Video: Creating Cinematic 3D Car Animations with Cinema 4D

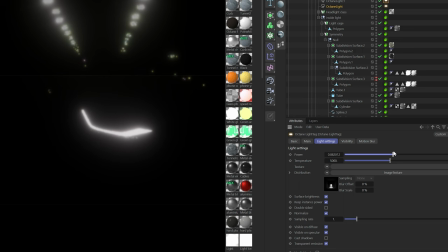4:17 For the headlights, I used an IES lighting system. this way it looks really realistic. After that we added all the textures to the environment as well. Lighting was pretty simple because it was just the top lighting of the tunnel.
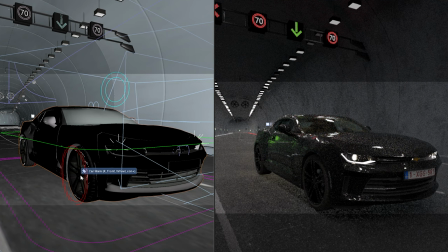4:31 With all the extra lights of the emergency exit, tunnel lights, it made the reflections really cool and realistic.
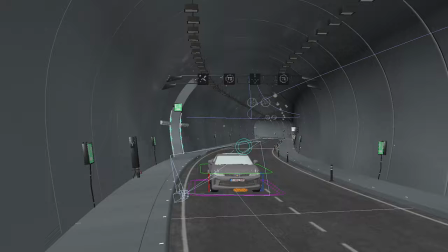4:42 If you want to make the scene dynamic this is the step to do it. You can animate the car, the camera, or both to create a dynamic shot. I animated the car using a 3D spline. Animate keyframes from point A to B. In the real world, they use a chasing car with a camera attached to it. In the 3D program, we just place the camera inside of the rig, then it matches the speed of the car.
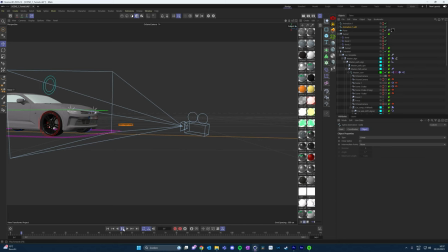5:06 I added a vibrate tag to the camera, so it's moving a little bit in 3D space. This creates a more natural-looking camera move.
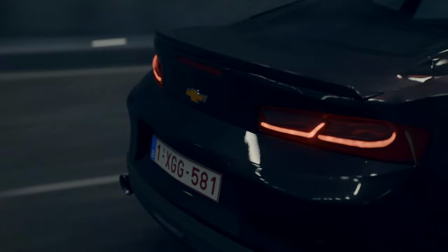5:13 Experiment with different angles and ideas to create an amazing shot.
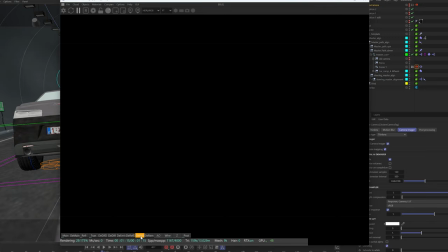5:21 I used Octane AOVs to render out the different layers in an EXR file.
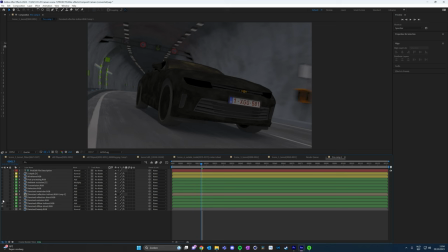5:27 For color, I used the ASUS workflow. Now the final step is compositing the scene. I used After Effects to composite all the render layers in a nice-looking image.
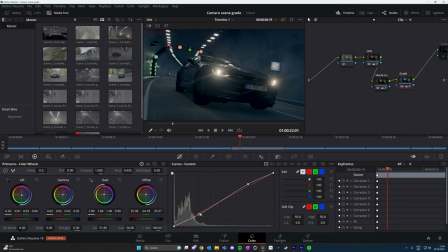5:36 This was then exported in the ASUS Log Profile and graded in DaVinci Resolve.
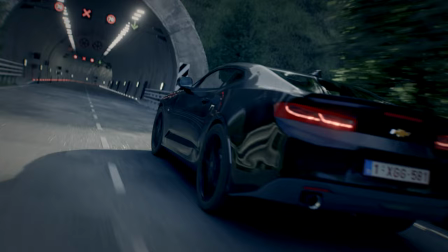5:42 We can do some post-processing to enhance the final result.
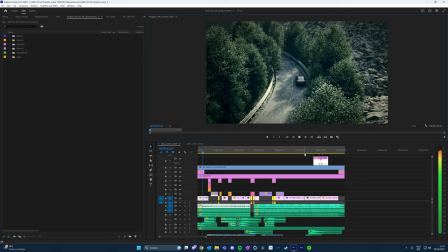5:45 This includes color correction, adding effects or any other things that you feel are necessary. The fun part was making the final edit with sound design. That really makes everything come to life.
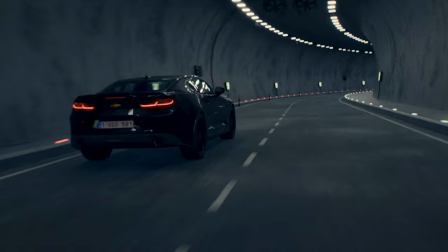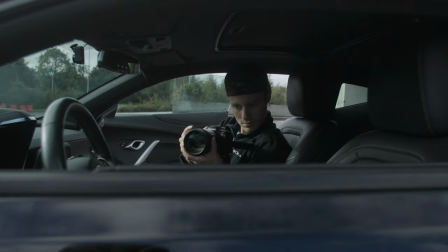6:12 And there you have it. We just created our realistic looking car scene in CGI. I hope you enjoyed this tutorial. If you have any questions or suggestions, leave it in the comments down below.
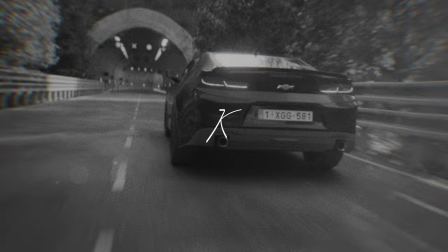6:23 Thank you so much for watching and I see you in the next video. Peace!